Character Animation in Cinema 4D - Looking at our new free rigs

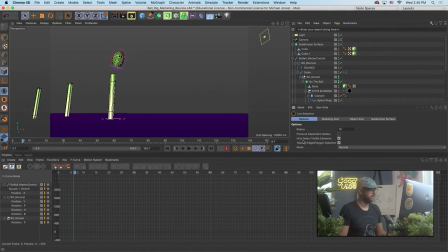45:18 And trying to massage out the actions of the character. You know, as in this example, we don't need all that.
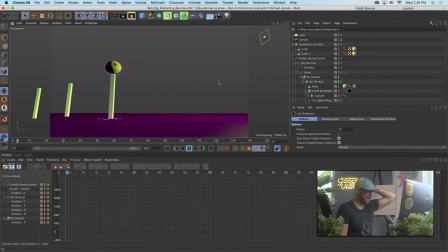45:38 So, you know, even copy my shot, like give Bo something to jump off of. That's maybe like a cool way, you know, add a little bit of interest to the scene, or just give yourself a little bit of an obstacle course. And then I just thought it would be fun to try like a screen exit kind of animation, which I think
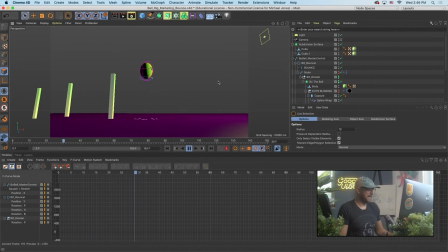45:58 is like another good principle to try to think about and improve on is, you know, we didn't want to just build a ball that was like, you know, a gymnasium ball.
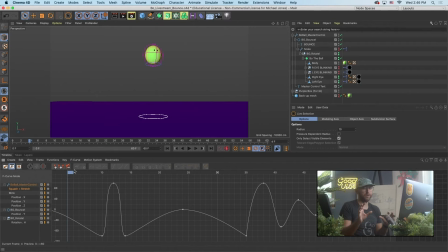46:16 We wanted him to have a face so that you're forced to orient the character to the camera. So this becomes that principle of staging in animation that is really common, of like, if it's just a ball, well then yeah, just make it bounce.
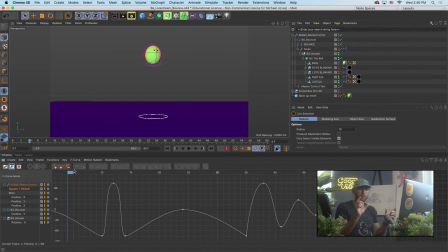46:32 But if it's a character and he has a face, then you have to be a little bit more conscious of what the viewer is seeing from the camera angle.
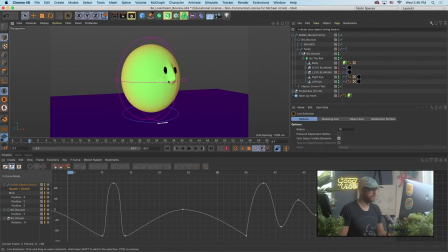46:41 So that is why we went a little bit above and just
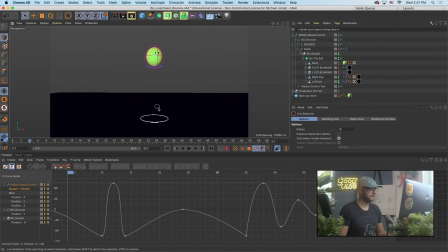46:46 gave him a very, very, very simple face, just so that he could be oriented to the camera, so that we have to kind of consider that blocking.
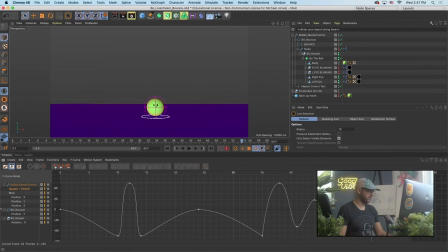46:59 So I feel pretty good about that animation. That's pretty cool. The decay could use some work, certainly. So let's add some more. Let's go up to 120. I'm gonna double this. Now you've seen the basics.
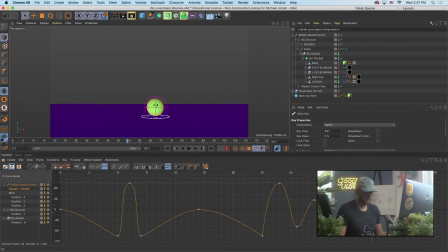47:14 We should be able to animate pretty quickly. So I'm gonna come back into here. No deformation. I definitely wanna hold. So Command C, Command V. I'll select this one and Option L.
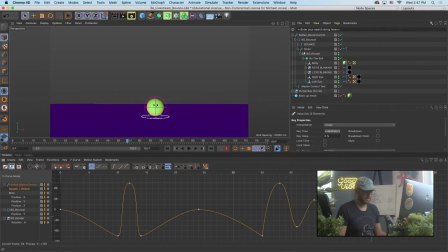47:30 That should be working. I guess you have to select both, excuse me. So Alt L to linear those out. So I basically have a stepped keyframe, and this is where we can decide on our timing. He comes here. And this is where I'll hold shift. This is where we can decide, is there an antic? Should he do a rotate?
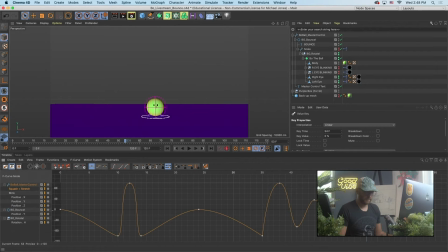47:49 Should he do a blink? Just for the sake of this, let's quickly add an antic, that same kind of rotational thing that I was doing. So we'll come back into rotate. I'll just add a keyframe there.
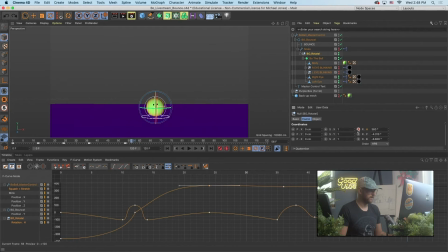48:06 Then I'm just gonna more organically pose him using that. But I really gotta make sure
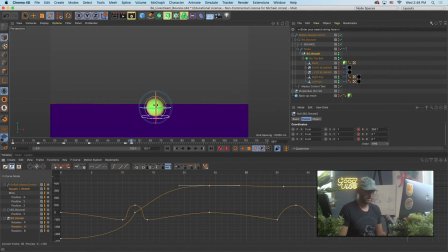48:20 that I also have keyframes for those other parameters. And excuse me, I need to come into rotate. Let's just look at rotate.
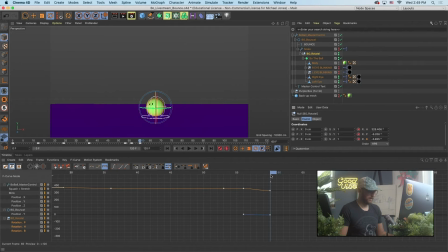48:40 So those are all frozen out. Now I can should just be able to grab this organically and work on a pose. There we go. He goes that way. We'll kind of ease him in. Then he looks this way. Set some more keyframes. Then let's have him
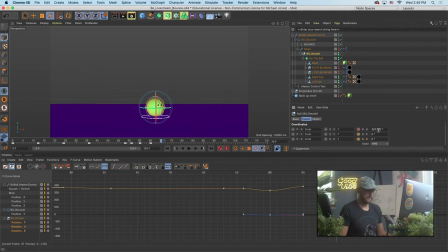come back here, come back, look at the viewer.